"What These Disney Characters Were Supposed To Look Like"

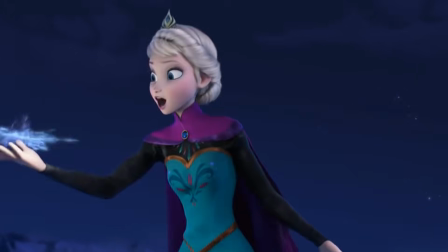Quick, think of your favorite Disney character. What do you imagine? Ariel's red hair? Dumbo's big ears, perhaps?
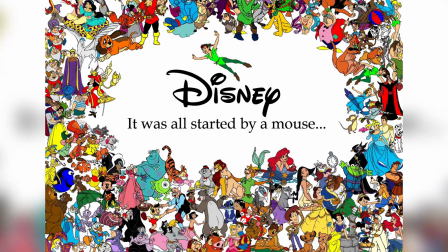Maleficent's black robes? Many of the characters that we know and love today initially looked nothing like themselves.
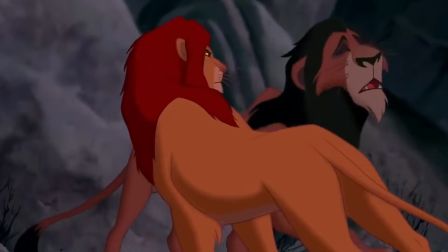Welcome back to The Binger, guys. Over the years, the characters from Disney's animated movies have become, well, part of our world.
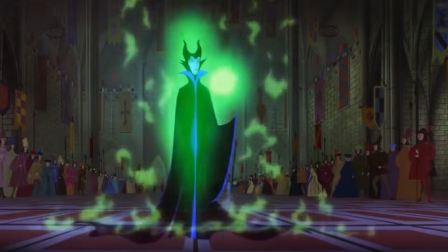We can conjure up images of these characters in our mind's eye as easily as we can our best friends.
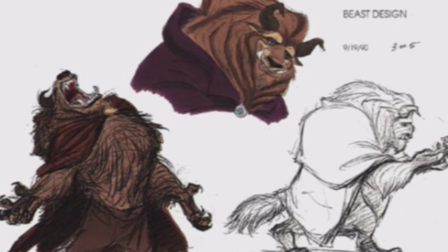Yet, many of the Disney characters started out looking very different.
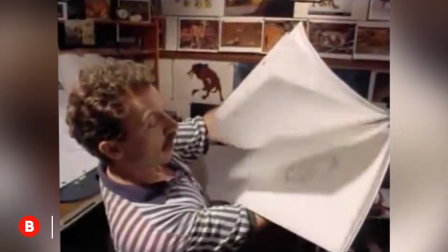Before they settle on a final version, Disney animators create concept art for each character,
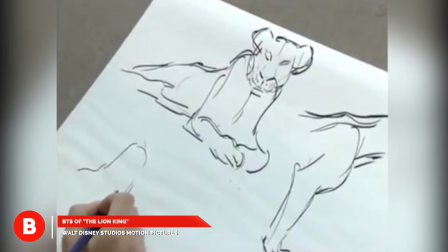and often the characters go through remarkable changes between concept art and finished product.
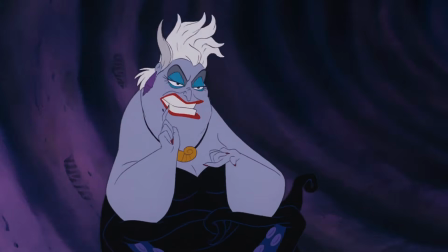In this video, we're exploring how some of the most popular Disney characters evolve from initial conception to final film.
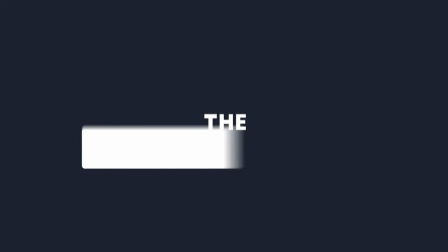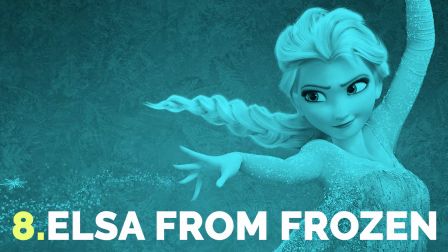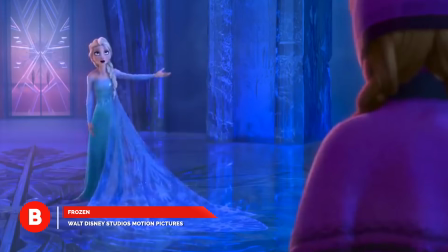Elsa? Is that you?
Originally, our favorite Snow Queen from Frozen looked a lot frostier.
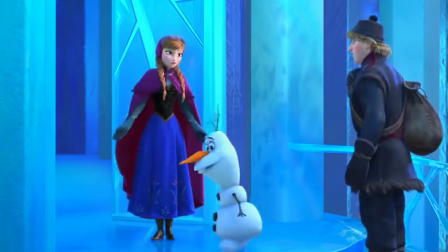While her sister Anna always looked kind of like the character we know from the movie, Elsa went through some serious transformation.
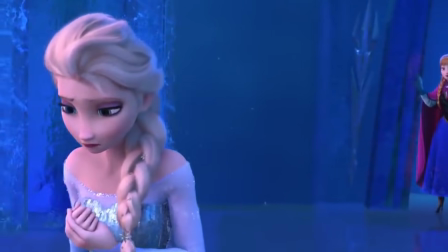That's because she didn't start out as Anna's sister at all, or even a good guy.
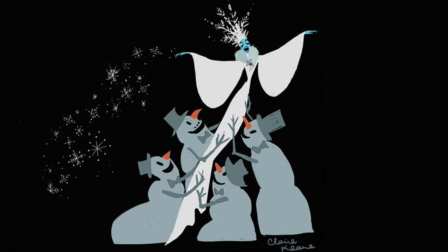In fact, at first she was Frozen's villain, and because she was a villain, she was older and a lot more confident.
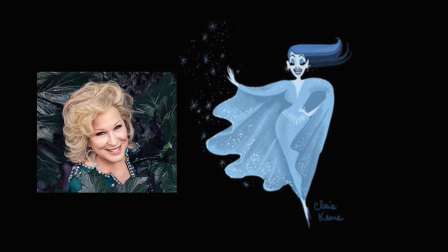The filmmakers looked to Bette Midler for their inspiration for that version of the character.
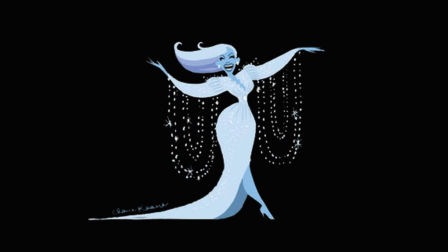So the concept art for villain Elsa saw her donning fabulous gowns and looking completely sure of her powers. Plus, her blue skin let her wear that icy interior on the outside for all to see.
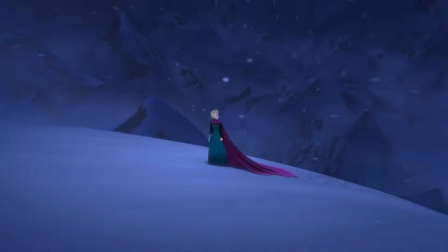Eventually, Elsa changed completely, an evolution that began with the creation of the song Let It Go.
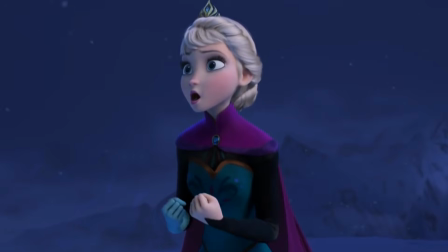The song made the filmmakers realize that Elsa wasn't a villain at all, but someone who's been forced to hide from the world because of who she is.
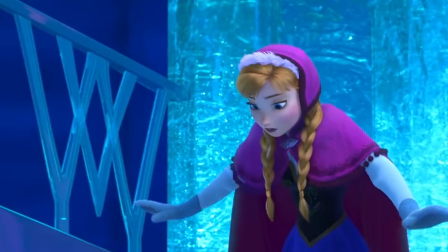From that perspective, Elsa's a much more sympathetic character. So instead of the movie's bad guy, she ended up becoming Anna's isolated sister.
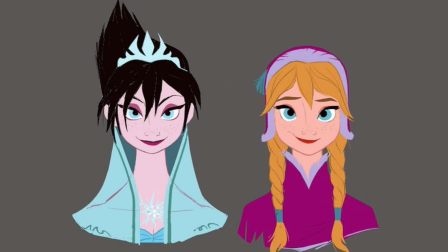And that wasn't the only change Elsa went through. Later concept art shows that for a while, animators envisioned Elsa with jet black hair.
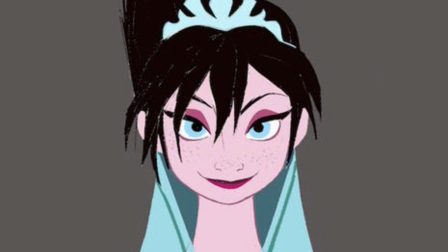She sports a spiky updo that's got a punk rock princess kind of vibe. It's really cool.
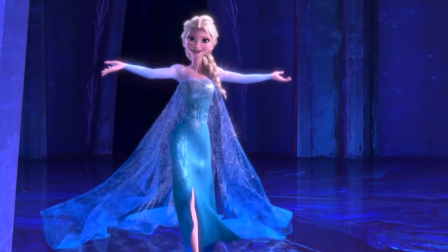But as cool as it looks though, we have to say that Elsa's longer, softer blonde hair that we see in Frozen really does suit her.
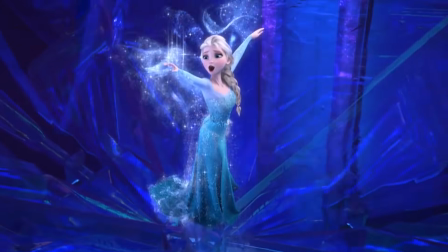And we prefer her blue gown over the blue skin from earlier concept art.
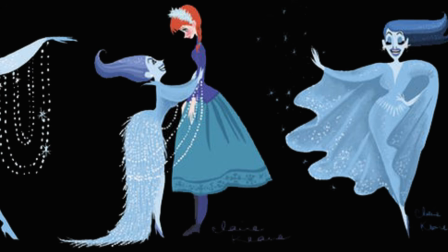It's hard to imagine either of these discarded versions of the character belting out Let It Go with the same conviction.
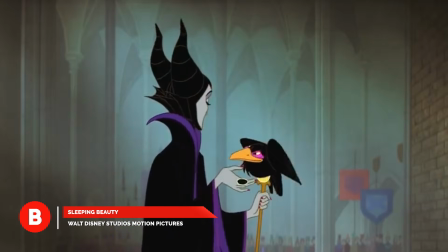Even though she was created in 1959, Maleficent is still one of the most purely evil characters ever to appear in a Disney animated movie.
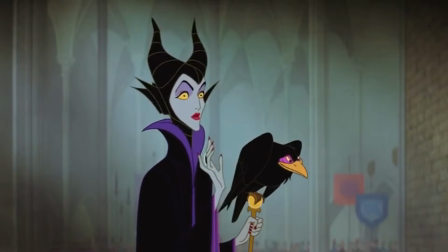And part of her evil power comes from her devastating regal look.
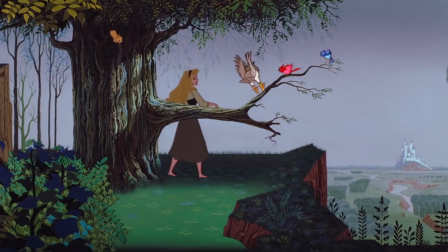In fact, as a whole, the movie Sleeping Beauty is one of Disney's most visually stunning, but it's Maleficent's character design that really puts it over the top.
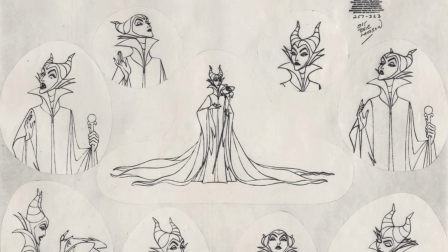Things could have gone very differently though if the filmmakers had gone with early concept art for the character.
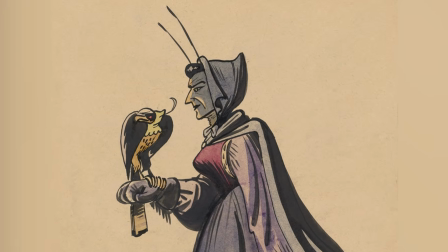In her original conception, Maleficent was an old hag with insect-like antennae.
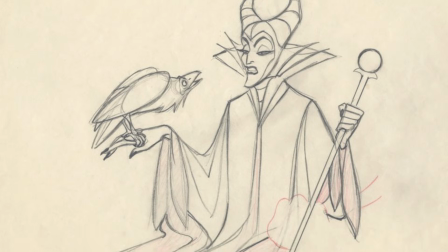Instead of the self-assured, upright demeanor we're familiar with, this Maleficent is more bent.
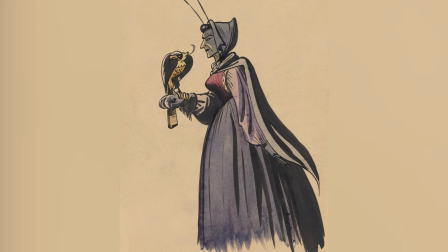If anything, she looks like an old maid from early colonial America, not the force of evil that we're used to.
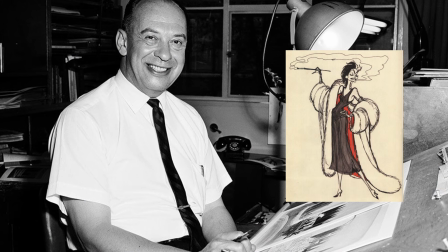Once Mark Davis, the animator behind classic characters like Cruella de Vil, came on board to design the character, things started to change.
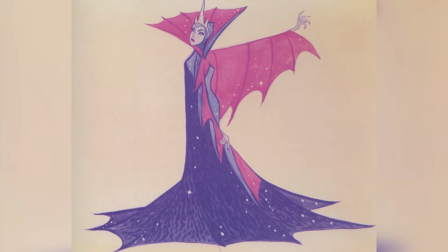He quickly made Maleficent younger and more glamorous.
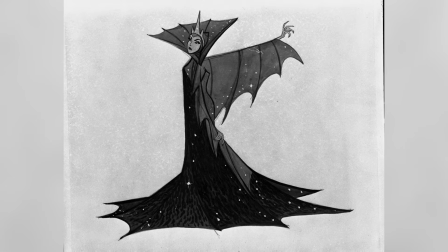In fact, in his initial conception of the evil fairy, she looked like a queen, spiky crown and all.
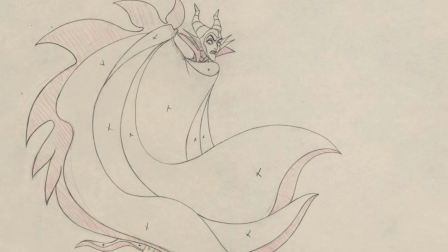Davis eventually settled on the horns, staff, and long dramatic robes that we love to cower at today.
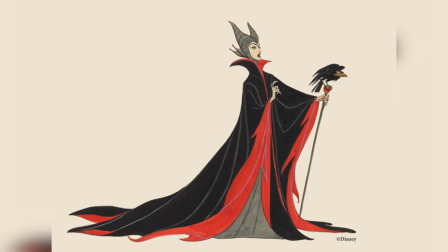Yet he originally envisioned Maleficent's costume as red and black. To him, red represented the fire that defines Maleficent.
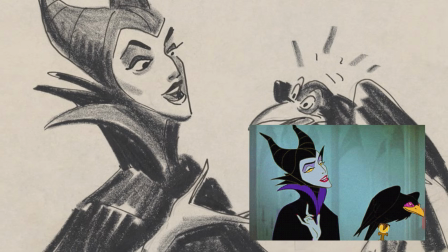Still, filmmaking is a team sport, so Davis had to give in to the whims of production designer Ivan Earl,
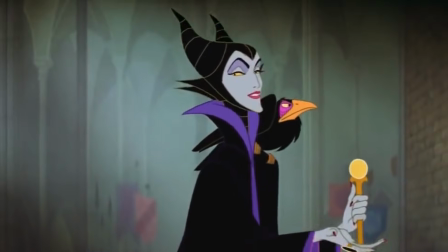who wanted Maleficent dressed in purple instead of red. And that's how Maleficent came to be the iconic character that we know today.
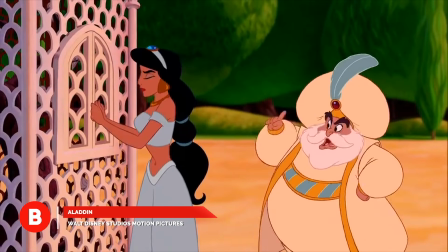Jasmine from Aladdin went through quite a few changes to become the princess that we met in the movie.
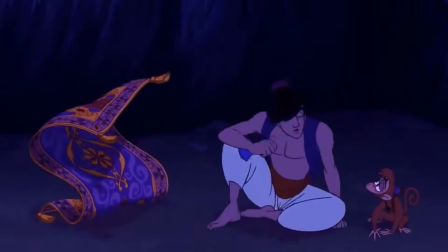Originally, Aladdin's story centered on his desire to make his mother proud, not to woo Jasmine.
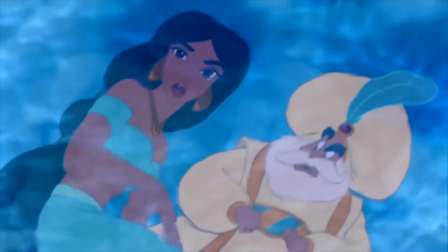Jasmine was still a part of the film, but her function as a character was different.
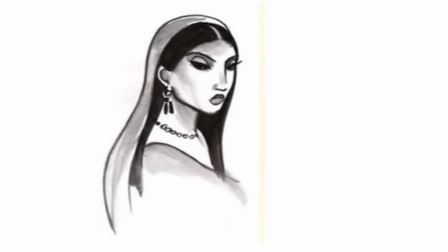As a result, in her earliest incarnations, Jasmine was designed to be older and more independent.
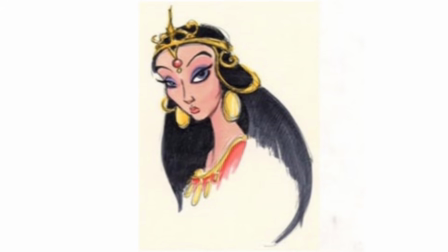She's far from the bright-eyed character of the film. Instead, her look makes her seem more imposing.
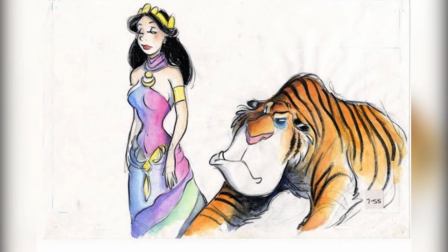In a slightly later piece of concept art, she's given a complete outfit in blue and pink and is made to appear stuck up.
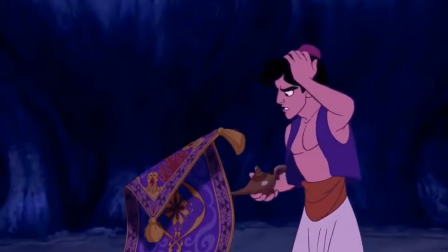Eventually, the character of Aladdin's mother was cut out of the movie entirely, and Jasmine's look started to soften, making her more accessible.
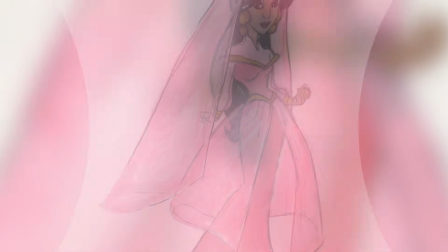After that, she went through several costume and hair changes. Initially, she was imagined with this amazing, aggressively pink outfit.
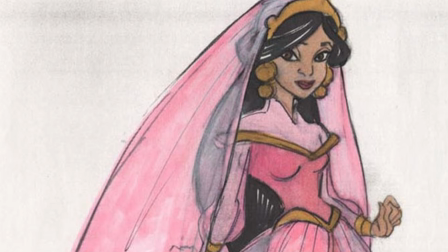While the color is a little hard on the eye, the nice thing about the dress is it's more authentic to Jasmine's culture.
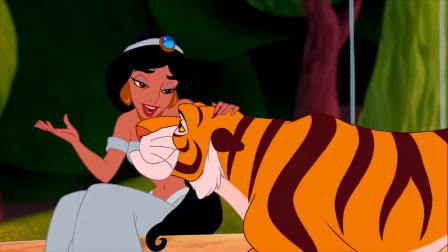The Jasmine of the 1992 movie wears a very revealing outfit that wouldn't be acceptable in real life.
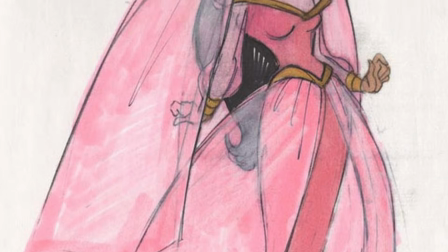This early costume, on the other hand, covers Jasmine up while still having an appealing design.
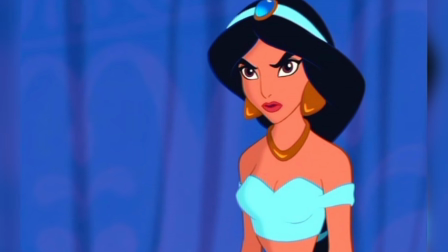Of course, Disney didn't stick with the look and eventually gave Jasmine the midriff bearing look that she's known for.
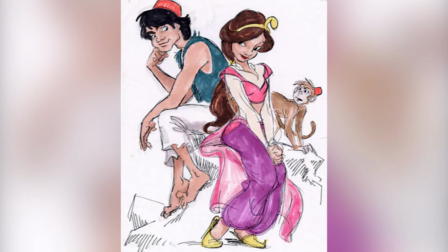Animators continue to experiment with their costume's color and hairstyle though.
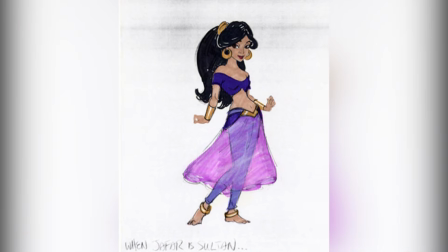In one piece of concept art, she sports a straight, long hairdo that is a lot flatter than the poofy pony that she wears in the movie.
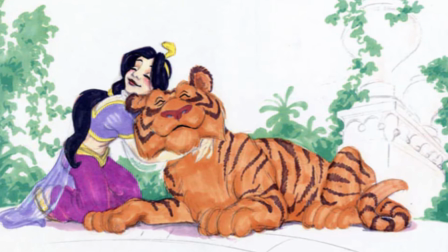And in other art, her outfit is colored in various shades of purple instead of the powdery blue that we're all familiar with.
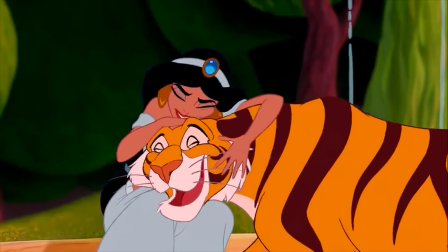Clearly, it took a lot of work for Jasmine to become Jasmine.
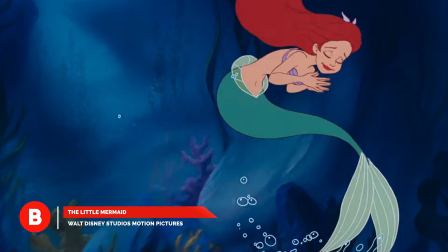It turns out that Ariel from The Little Mermaid always had her signature red hair.
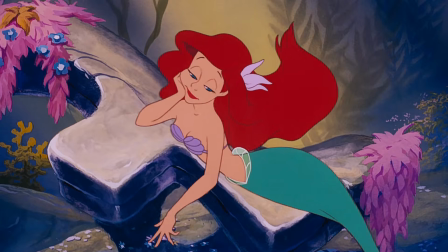The rest of her, however, went through some serious style evolution. In early concept art, Ariel isn't just different, her entire world is.
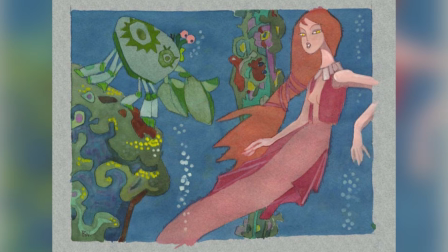Ariel is depicted as a vest-wearing, laid-back hippie. Her whole demeanor is different.
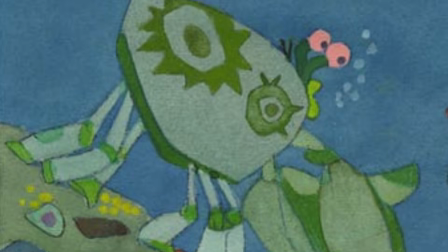It practically screams groovy, man. And apparently things are totally psychedelic under the sea.
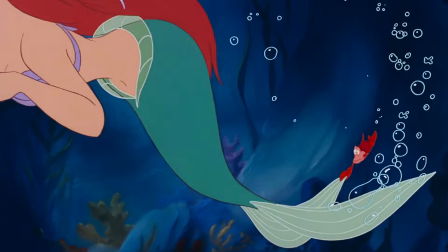The early version of Sebastian the Crab seen in the image appears just as worried about Ariel as he is in the final film.
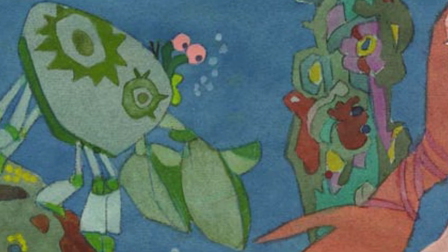His totally tubular shell designs undercut his concern though. Not to mention, it looks like he is imploring Ariel to care about something.
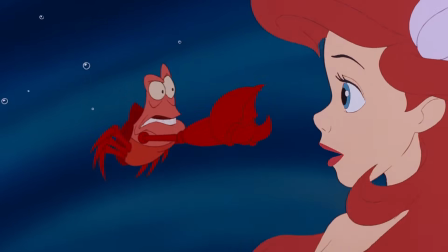Anything instead of trying to dissuade her from seeing the Sea Witch.
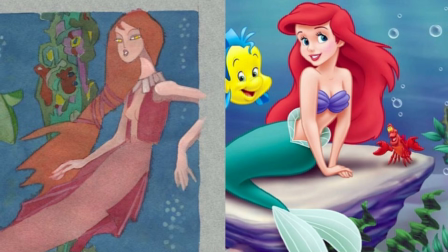If Disney had gone with this design for Ariel, the movie would have had an entirely different feel to go with this odd look. In later concept art of the character as a human, she's a lot closer to the Ariel that we know.
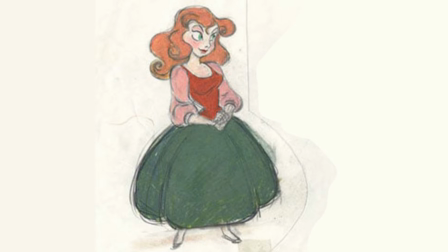Although this Ariel looks a lot more cartoony than the mermaid who appeared in the 1989 movie.
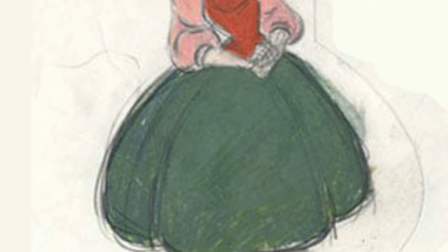Her hair is more exaggerated, her eyes are bigger, her skirt is fuller, and she's shorter, mostly because she has very short legs.
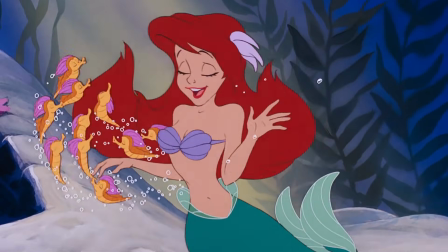By the time The Little Mermaid came out, the filmmakers had made Ariel look more realistic.
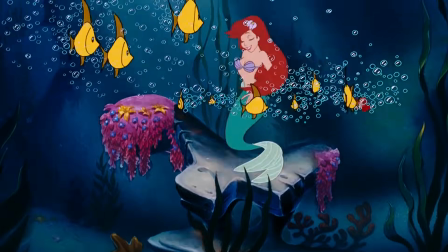Well, at least as realistic as a mermaid can look.
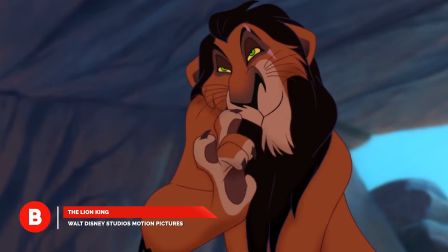In The Lion King, the villain Scar is manipulative and underhanded.
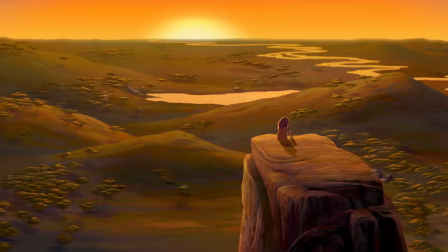Instead of directly challenging his brother Mufasa for the throne of Pride Rock, he uses duplicity to meet his evil ends.
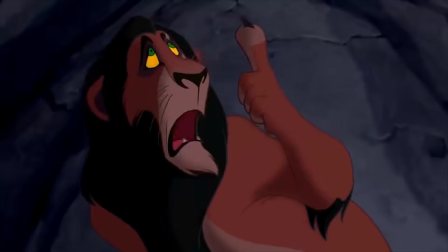He plots behind his brother's back and uses others to do his dirty work for him.
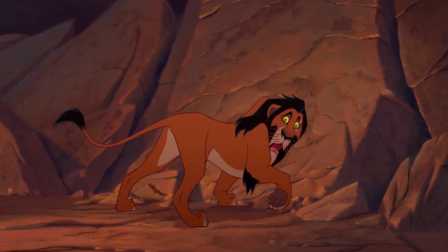So, in the final version of the film, he looks like a weak, emaciated lion who isn't much of a physical threat.
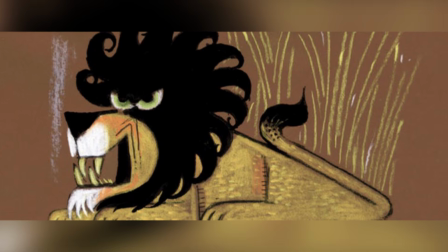Scar's original appearance was very different, however. Early concept art shows Scar as a much more intimidating physical presence.
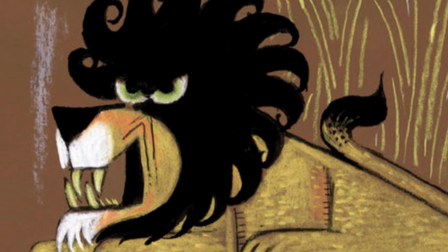His look is far more abstract and unrealistic. He bears sharp, scary teeth, but what really stands out are his green eyes and mane.
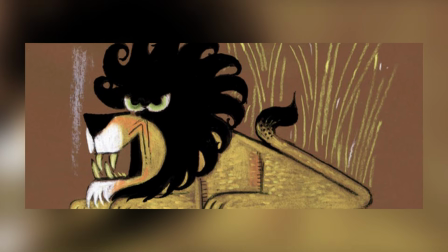Unlike the mane of a real lion, this image makes it look like he's wearing an all-black headdress, and just the slits of his eyes can be seen underneath.
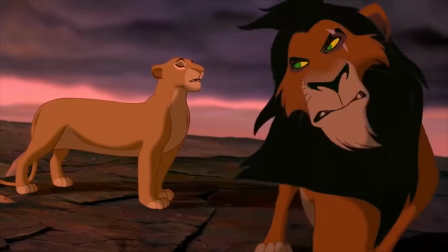This Scar is someone you don't want to mess with.
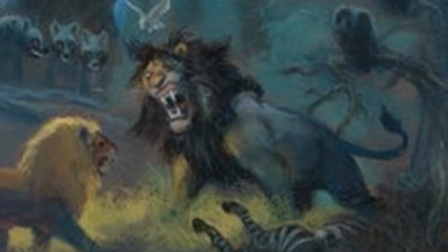That theme is carried over into later concept art that shows Scar as a much bigger and more physically menacing presence than the Scar that we know.
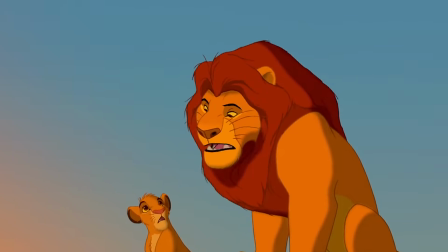While the story of The Lion King was inspired by Shakespeare's Hamlet, it wasn't a direct adaptation like many of Disney's films.